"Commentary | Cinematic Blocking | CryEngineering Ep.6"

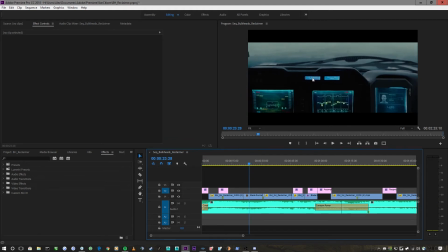[29:10]
They're kind of saying, putting across that, and then putting across that. And just the other details here. Basically just saying, you know, automatically flying, whatever that is, and LAPD.
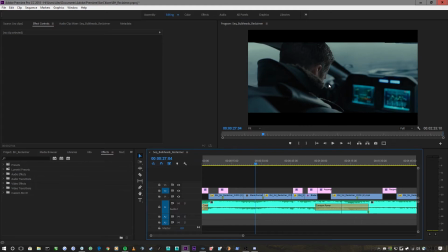[29:28]
That's kind of the shot I'm going to be not recreating, but I'm using it as a sort of reference.
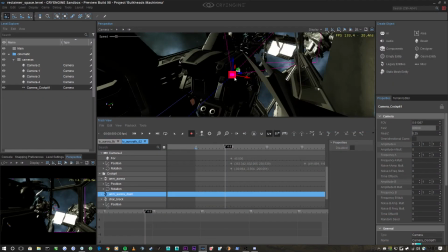[29:34]
So let's kind of go here.
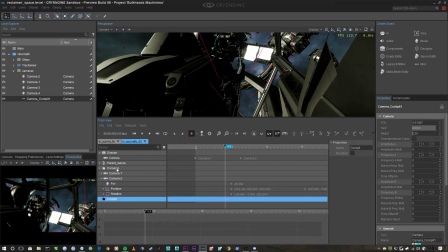[29:39]
Don't need the cockpit stuff, I don't need the camera. You know what I haven't done? I haven't added the camera entity.
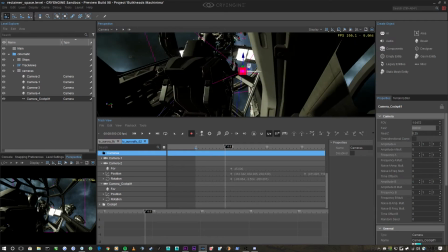[29:45]
That's something I should have done. Just say key here. I've got the recording switched on, so that's fine. Maybe 45. 8.5 would be alright.
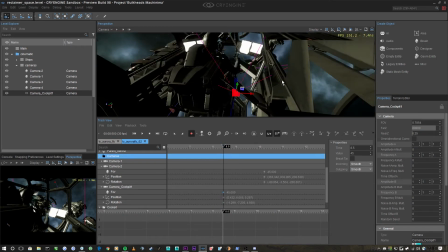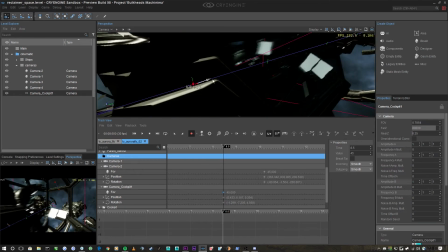[30:10]
Maybe just
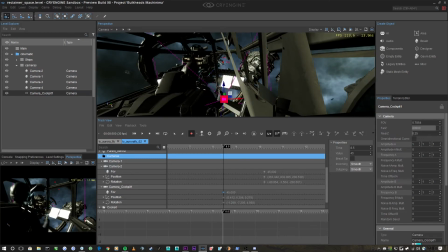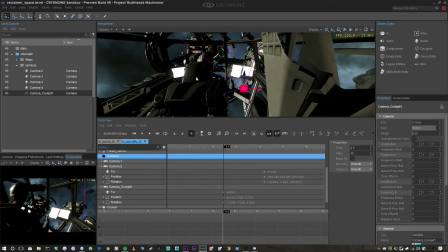[30:17]
I need to modify the CDF so the heads work properly, so they're not working right at the moment.
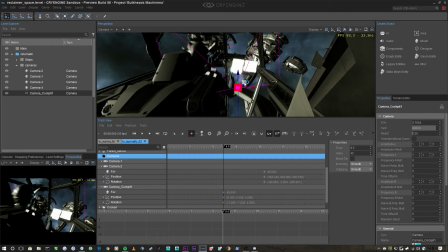[30:22]
But that's a very easy fix, which I can do anytime.
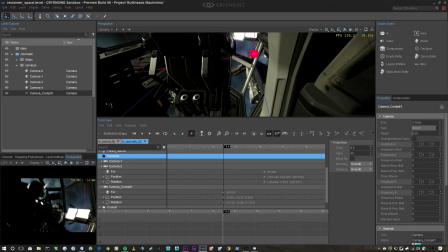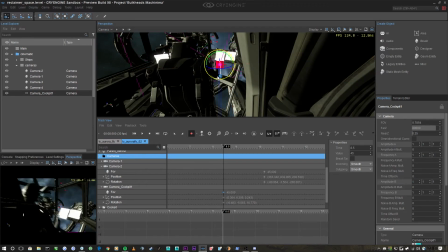[30:35]
So what I'm going to try and do, I'm going to try and position it so the focus isn't so much on the pilot, but it's more on what he's looking at.
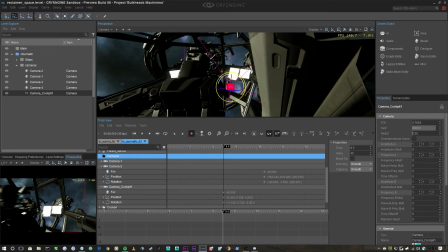[30:43]
So it's going to be sort of a, almost a over the shoulder / point of view shot.
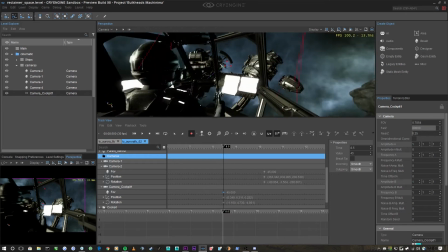[30:50]
So.
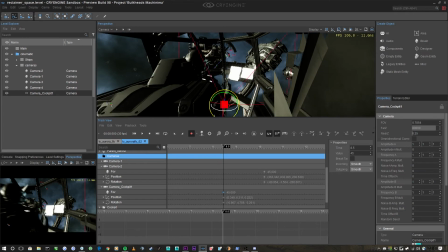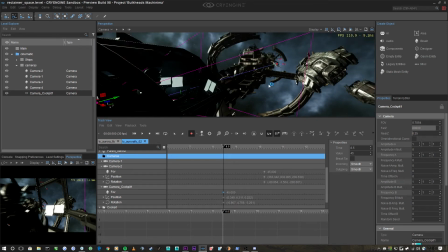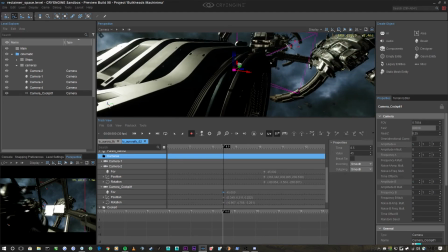[31:01]
Something maybe. As much as I want to see the Starfarer,
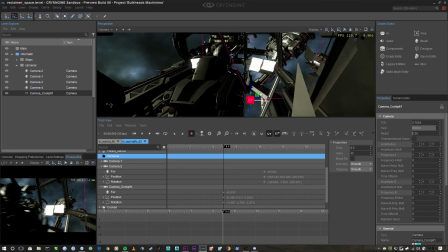[31:09]
it's not really going to be what I'm after.
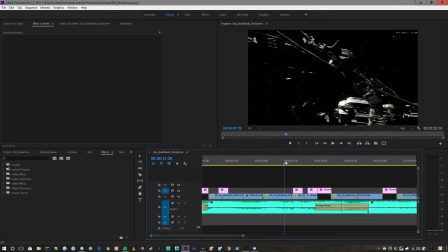[31:12]
It's kind of more the station, because we're going to transition from kind of that, and that's kind of the front to back. That's going to be the front to back one, and then it's going to transition to in the cockpit, and then some other things.
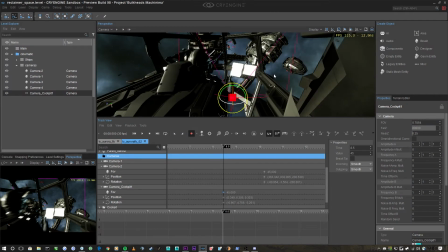[31:27]
I'll need to actually properly render it out and assemble it to see what it looks like in context, and then shuffle things around, which can easily be done in the edit.
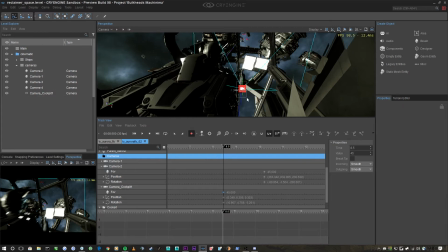[31:37]
But right now I'm just kind of playing and just seeing what I can do, what I can get away with, and just kind of thinking how it might fall into the context of it.
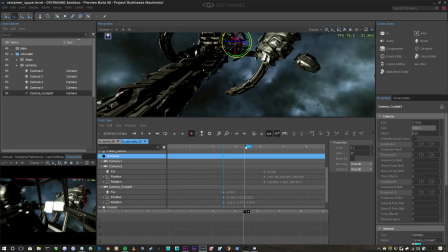[31:49]
Okay.
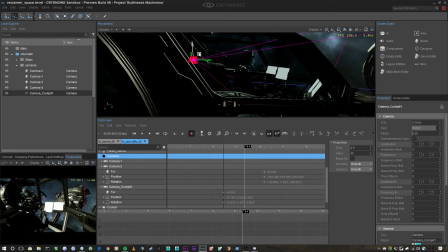[31:53]
The problem with doing it in ships like this is that
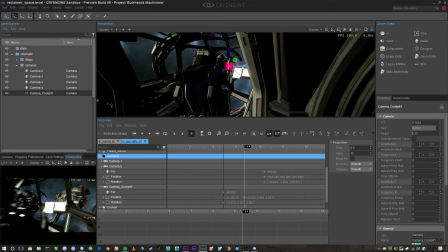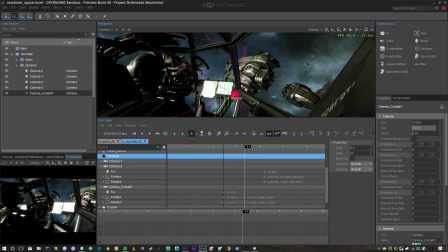every time you move
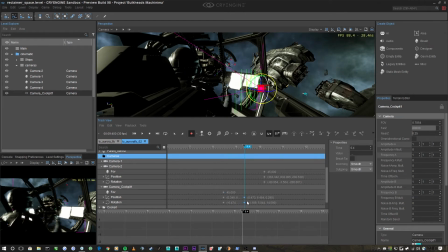[32:11]
the track, you need to shift,
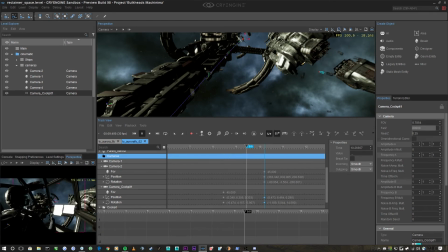[32:18]
which is a bit irritating. But if I play it back here, so we can see pretty quick that the rotation is way too high, way too fast. So what I'll do, I'll just go in the graph editor and I'll just bring it down.
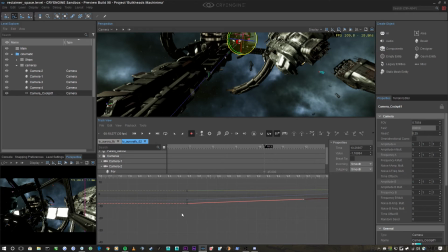[32:36]
And what I'll do here, I'll bring that up. And what I might do as well is I'll bring that down to 30.
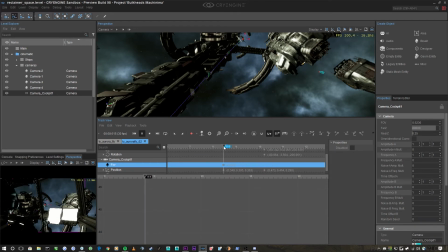[32:51]
And what that'll do, it'll make it seem like we're not going quite as fast, because the lens angle isn't going to be as high. Alright. Maybe just slow it down a little bit.